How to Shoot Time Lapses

This week we're trying out three different ways to shoot time lapses.
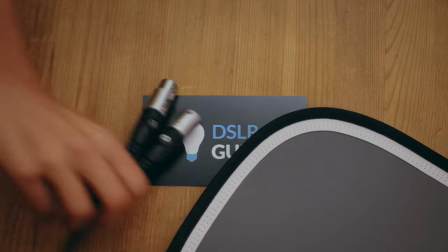So let's start with some core ideas that can apply to all time lapses. Firstly, the camera needs to be very stable.
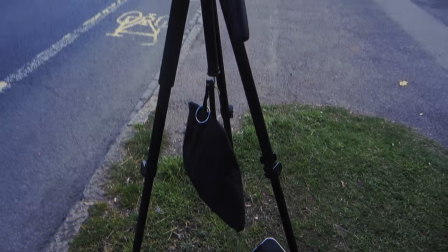17s
A tripod is pretty much essential. We can use sandbags if that's not enough, but I tend to have problems with the locations themselves, like this one.
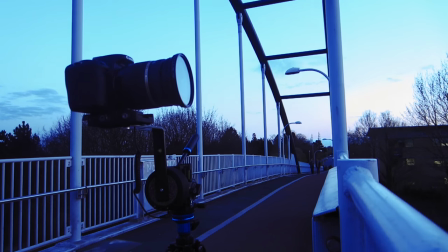26s
Whenever someone jogged past me, the whole bridge I was standing on literally shook, which translated into the images.
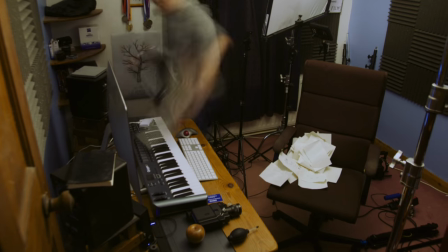33s
Same thing with this one, my floorboards were a bit loose, so stepping on them would just slightly move the camera. So even if we have a heavy-duty tripod, we need to find a rock-solid place to put it and make sure we don't touch it.
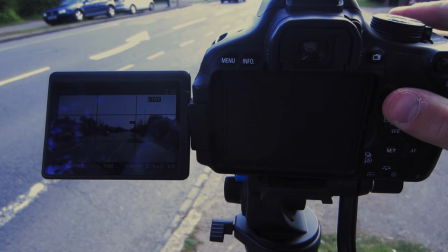47s
For exposure, we're better off staying in manual mode as usual, but the difference is that we have to try and anticipate lighting changes.
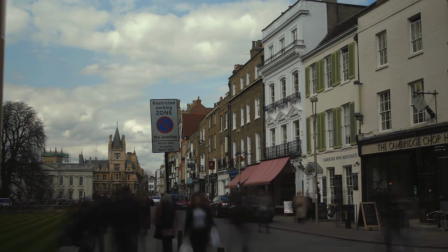54s
This can be a real problem when the weather keeps switching from cloudy to sunny, so sometimes we just have to come back on another day when the lighting is more consistent.
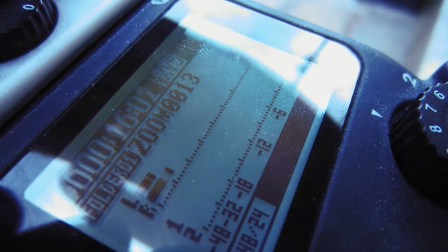63s
I personally like to include sound wherever I can, I just think visuals feel so empty without sound. So I like to bring an audio recorder to capture the sound of the entire time lapse, and we'll be using that later.
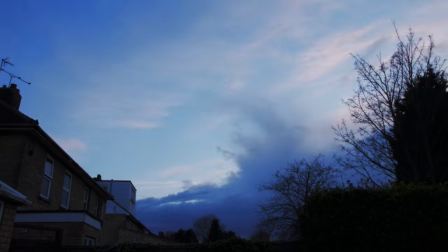78s
Now things like sunrises, sunsets and clouds all lend themselves to time lapses because they move so slowly.
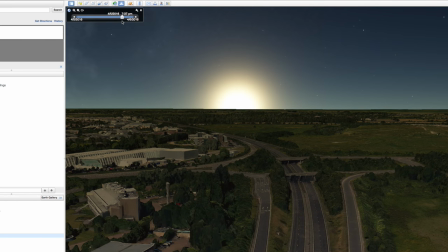86s
planning for these kind of shots I used Google Earth so I could see the exact path of the Sun and work out what time it would set. But what do timelapses actually mean? Let's look at Breaking Bad which is a fairly rare example of narrative fiction that uses timelapses.
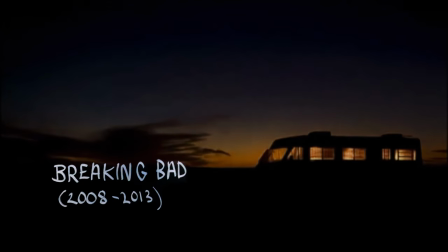103s
On a basic level I think we could all agree that they show the audience that time is passing, whether it's transitioning to the next day or going on a long drive.
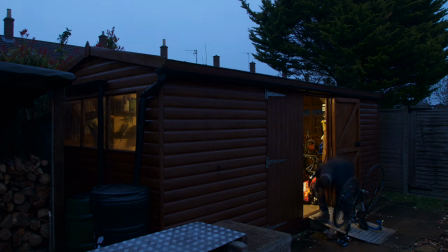113s
I tried something similar with this shot which we could use for a film about maybe an Olympic cyclist.
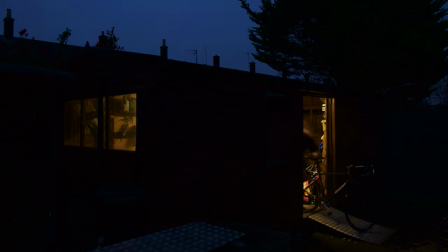119s
This is just one of the many ways that we could communicate a character's dedication to their cycling, as they work from day to night.
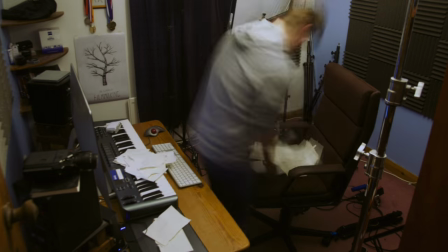128s
I think the frantic movement in shots like these certainly lend themselves to characters who are panicking or in a rush. But of course we could go deeper saying that the time lapses in Breaking Bad reflect how the character changes so much in quite a short space of time.
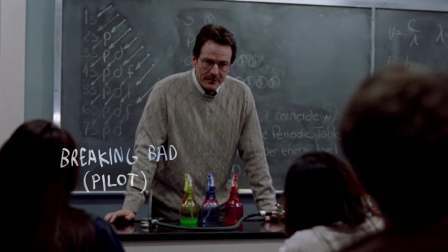146s
Changing from day to night so quickly reflects the character changing from a regular citizen into a criminal so quickly. But enough with the analysis, how do we actually shoot time lapses?
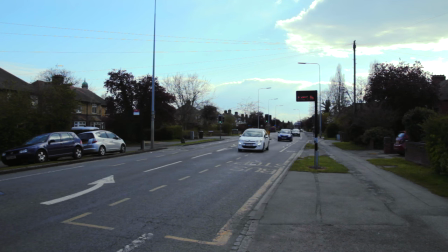159s
Well the easiest way is to just shoot a long video and speed it up in post. It really couldn't be much simpler which is why these kind of time lapses are all over YouTube at the moment, but there are better ways of shooting them.
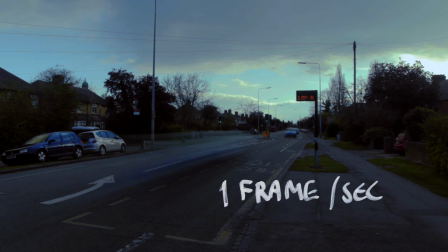173s
Instead we could film at a lower frame rate, like one frame per second.
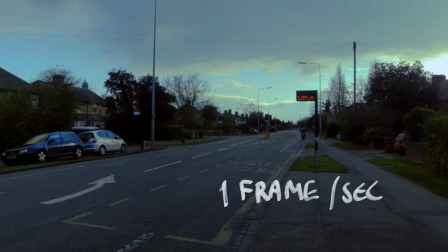179s
In that case it would play back 24 times faster than real life,
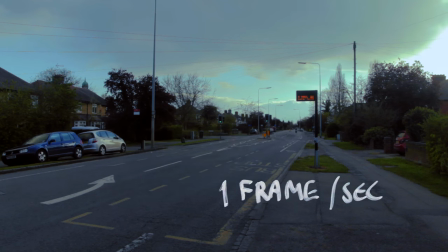183s
and the file would be 24 times smaller than if we'd been recording the entire time. But the main benefit of shooting this way is that we can use longer shutter speeds if we want to.
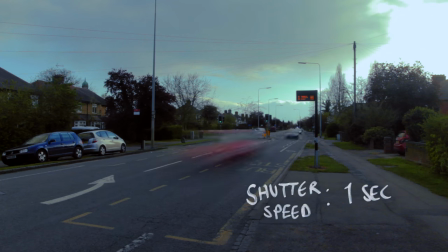194s
Which gives this effect, where things are blurry as if they're actually moving quickly.
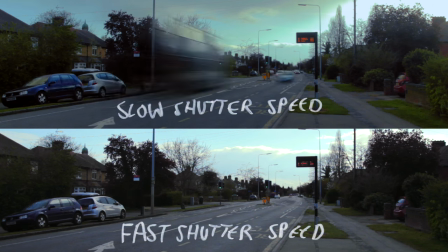199s
I much prefer this look to the choppiness of a fast shutter speed but it's up to you. Do bear in mind that if we are using those slower shutter speeds then we'll probably need an ND filter because there'll be so much light that this can bring it back down again to a normal level.
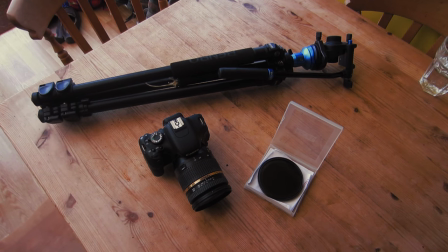216s
Aside from that all we need is a tripod and a camera that can shoot lower frame rates.
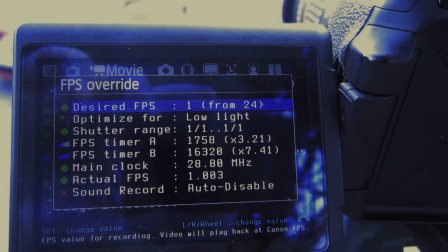221s
I've installed Magic Lantern on my T3i so I can go as low as 0.15 frames per second,
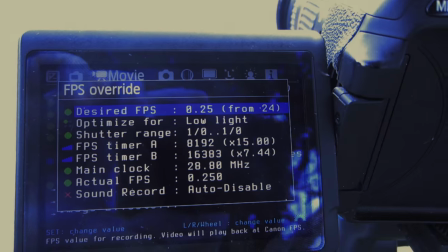227s
which will record one frame every about 7 seconds. However, taking a sequence of individual photos is the classic way to record a timelapse, and my personal favourite.